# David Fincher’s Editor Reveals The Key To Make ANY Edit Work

And it's this sort of reduction so that all that's left is what's intentional. And anything unintentional tends to stand up. It's something that we discussed with the Star Wars Andor editor about a year ago. He's also very conscious of blinking, and he would sometimes cover up someone blinking, and so they are kind of staring throughout the whole scene. Are you potentially going to that deep level of covering up when someone blinks? We digitally remove them in Dragon Tattoo in a couple of spots with Rooney.
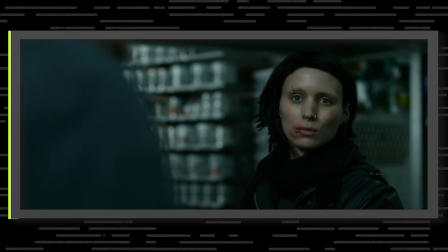[4:40]
When I'm in sort of coverage and I'm sort of, selecting listening shots, things like that, then I can just, choose the ones. I'm naturally going to be gravitated towards the ones where it's not there. But if it's a performance where it's also dialogue that I'm looking at, the best delivery is going to win the day, whether there's blinks or not. Yeah, of course, yeah. Then you'll move to digitally removing them. But that wasn't the case in The Killer. We never went that far. I want to think about what has been attributed to the editing style that you have developed with David Fincher. I think people have said that the exact preciseness, as you've said, and like intention, I've always felt like there's this like hypnotic feel. How would you describe the editing language of David Fincher and for you? What David does for sure, always, is provide a lot of coverage. That gets misinterpreted as a lot of takes. What he's extremely good at is making sure that I've got the pieces to be able to move around as needed, or to keep something exciting, or to allow yourself effortlessly be editing pretty aggressively so that you can use just the best pieces of everything. David knows these rhythms. He shoots for an editor.
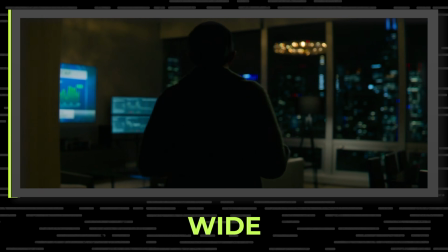[6:01]
So if it's a really long scene, I'll find in the wide shot that there'll often be blocking, if somebody's coming into the room.
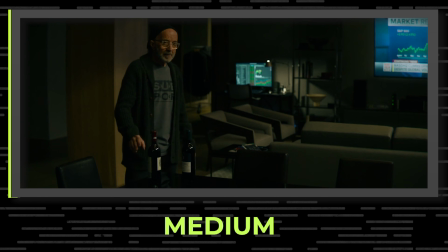[6:09]
So you've got a camera moving to set it up. You sort of work your way in as everybody's in a stationary position. In choreography, I can kind of work my way into closer coverage.
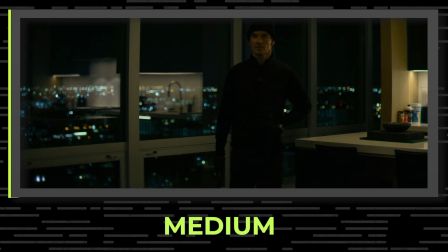[6:19]
Someone stands and moves. Now I want to be out of close-ups because there's too much movement in them.
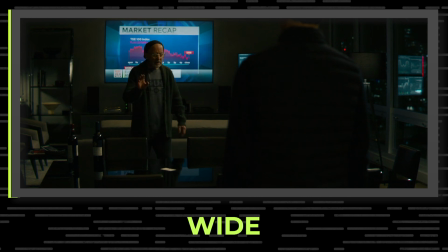[6:24]
I don't want cameras tracking with people in a close-up size. So I'm now going to bring myself out wide and then slowly work my way to that close-up.
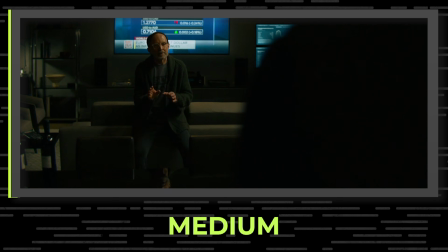[6:32] I'm curious.
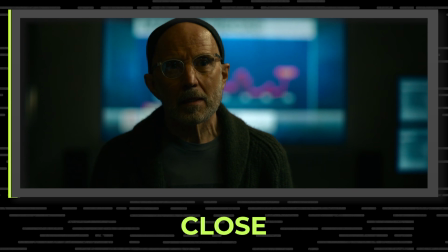[6:34] I break into your home in the middle of the night with a silenced pistol, and you have no idea why I might be here?
And so that close-up tends to be saved for something important, and you don't want someone doing this all the way through it and messing up the dance.
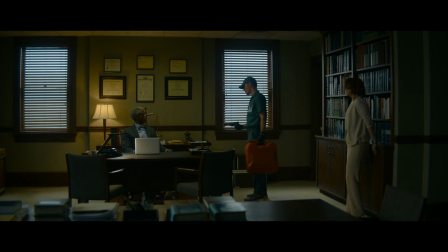[6:51]
Because he's filming from start to finish in a scene, you can be in the close-up at any point that you want, anywhere, but I'll try my hardest not to use it
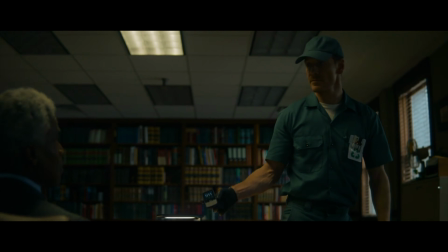[7:03]
until it is the main sentence in the scene.
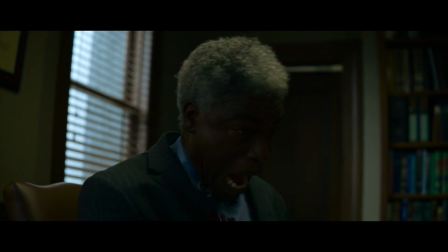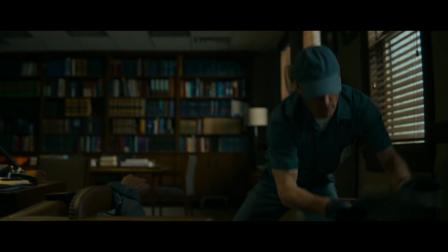[7:17]
So you work your way into it.
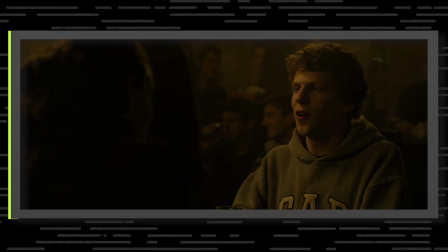[7:19]
He loves to shoot over shoulders, and they're a lot harder to get because you've got to get your foreground working as well.
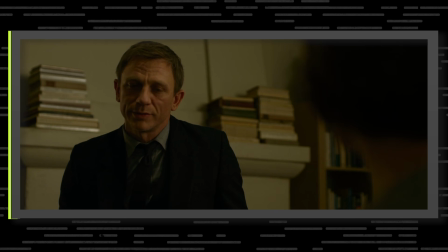[7:26]
It's just, if you're in a single, it's just much easier, I think, for a director or an actor to perfect it because you're isolating how much is out of your control. You're isolating the amount of humans. But over shoulders, they're just a bit more wriggly and they take longer to get on the set.
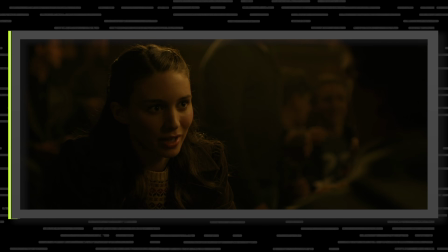[7:43]
He loves them and I love using them. It means you can sit in shots longer because you can kind of enjoy the foreground talking and you get a sense of the other person.
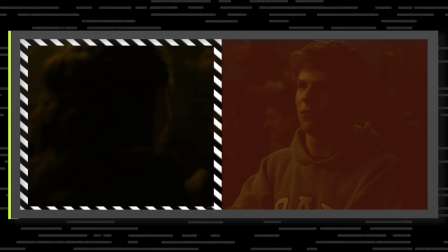[7:52] You're going to go through life thinking that girls don't like you because you're a nerd.
And then it also gives more impact for when you choose to go single frame and get closer.
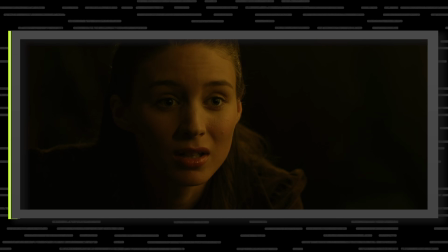[8:01] It'll be because you're an asshole.
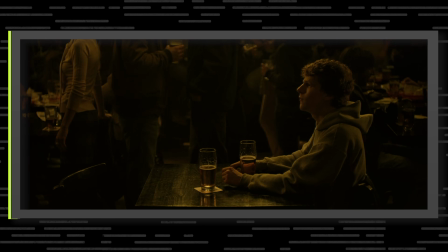[8:03]
So that generally is what's happening with scenes with Dave is we're trying to remain loose until there's a point to get in tight. Another thing we do, usually typically I'm letting the dialogue lead the picture edits.
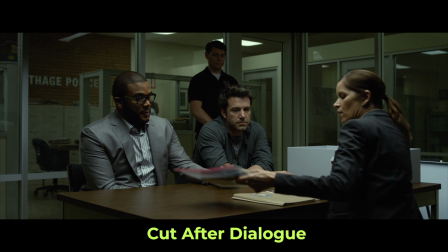[8:16]
If someone talks, I'll be going to them after their sentence has begun.
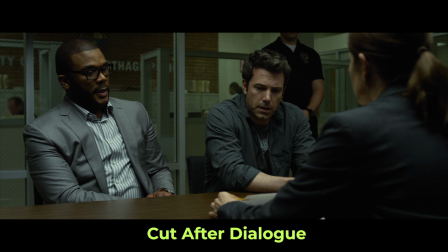[8:21] Is this your wife's handwriting? Is that a handwriting? I think so, looks like it. Our experts thought so too.
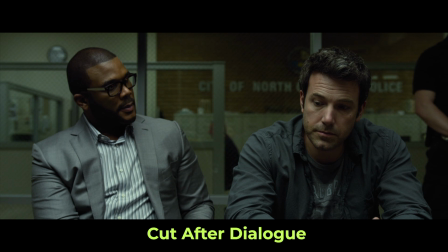[8:27] You want to play a little true or false?
I look for opportunities where it's not just cut on the line, where I can cut to someone where they're listening and then, and information is being delivered to them and then they speak, or someone that I can hold on for a series of lines. So I'm looking for those gaps so the edit doesn't become predictable. Pretty much unlimited freedom. Make sure you can get everything that you have so you really can make sure that those choices are intentional. As you said, when you do want to cut to a close-up or you do want to be, it's like Jay cutting into dialogue, it's like you still have as much freedom as possible and to really make sure that that story is told.
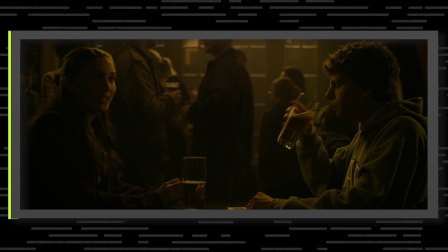[9:05]
It's all choreography. It's kind of working out what can be out wide, what deserves to be in close, what,
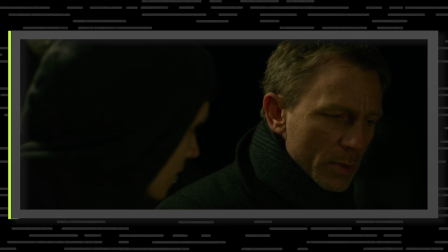[9:12]
scrubbing through everybody's best listening moments, marking out how to exploit actors' performances that aren't just about talking. It's all of the above. You mentioned choreographing a scene. What does that mean to you? How would you define choreographing? What are the steps that you take to choreograph a scene in your edit? When you've got 100 setups, there's this sort of dynamic thing that it's you sort of almost instinctually know what to do with it. It just takes a long time to kind of compartmentalize it all and sous chef the thing to kind of get it all ready for that one big cook.
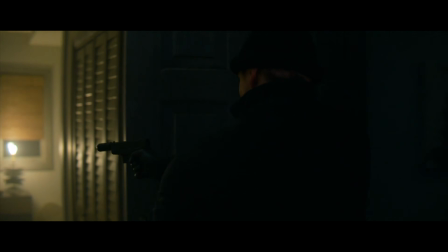[9:50] Fight only the battle you're paid to fight.
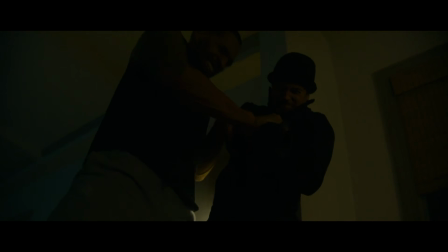In the brute scene, it was about the killer losing control. When it's his process, when it's the killer's process, it's exacting. We stretch. And when he is not in control of process, we start jump cutting and the camera becomes handheld. That was a sort of a general note with Dave about how to approach the cutting in the movie. So it was the contrast of what leads up to it, which is the stretching.
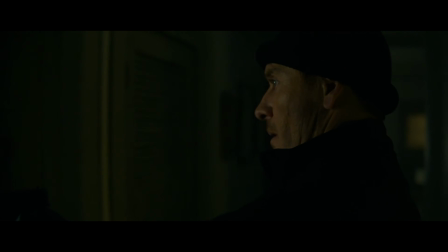[10:28] Stick to your plan.
As he sort of works his way slowly into danger.
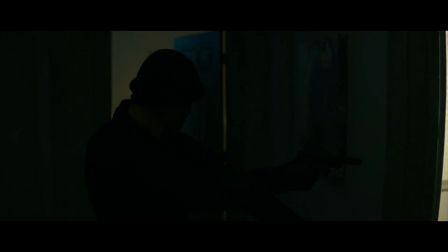[10:34] Anticipate, don't improvise.
And then it exploding into violence.
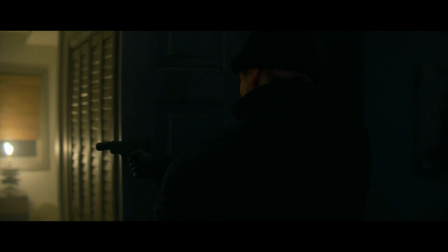[10:40] Fight only the battle you're paid to fight.
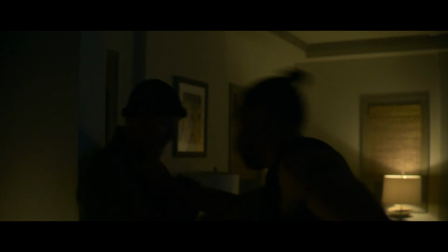[10:46]
And I'm slightly clipping action. I'm just clipping things, but just like 8 frames faster.
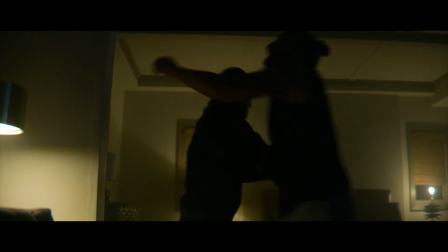[10:53]
And it's just little tiny bits to sort of go, this is spilling. He does not have a handle on this yet.
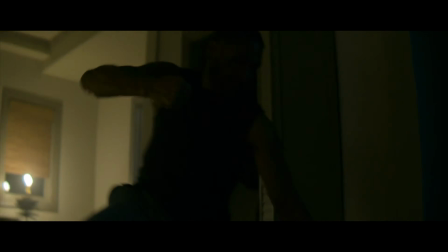[11:02]
The fight scene there's lots of little stages to it. It's its own little mini movie.
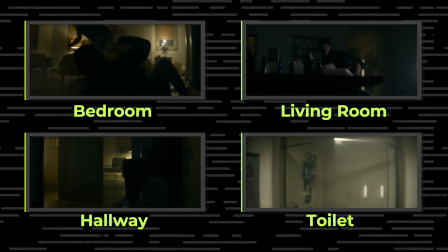[11:08]
Each sort of room that they're in has its choreograph of the fight.
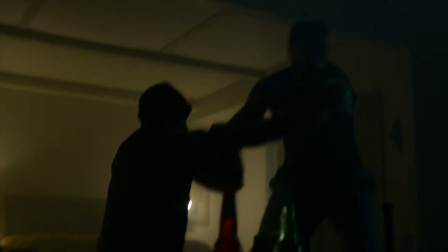[11:13]
So you're going to get it in a wide. And then certain close-ups have impact. So it's like building a series of little scenes and joining them all together.
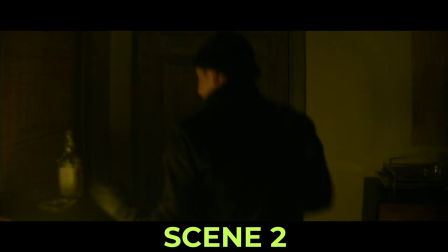Then the last little bit is the flair of, how do you want to present this thing? Do you want to slow it down? Do you want to speed it up?
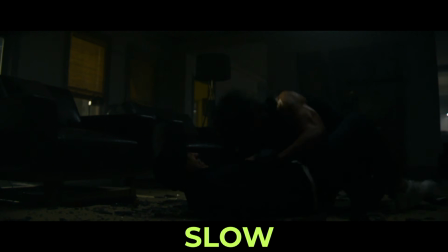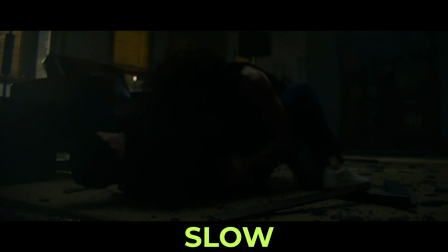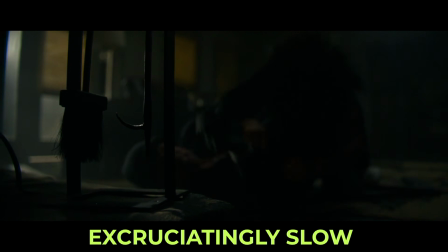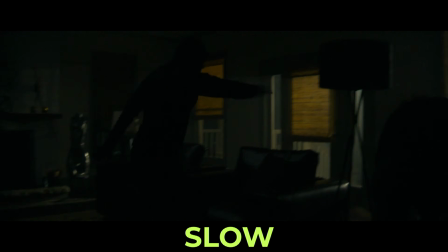It's so relentless, that fight, that Dave planned for sort of moments of quiet.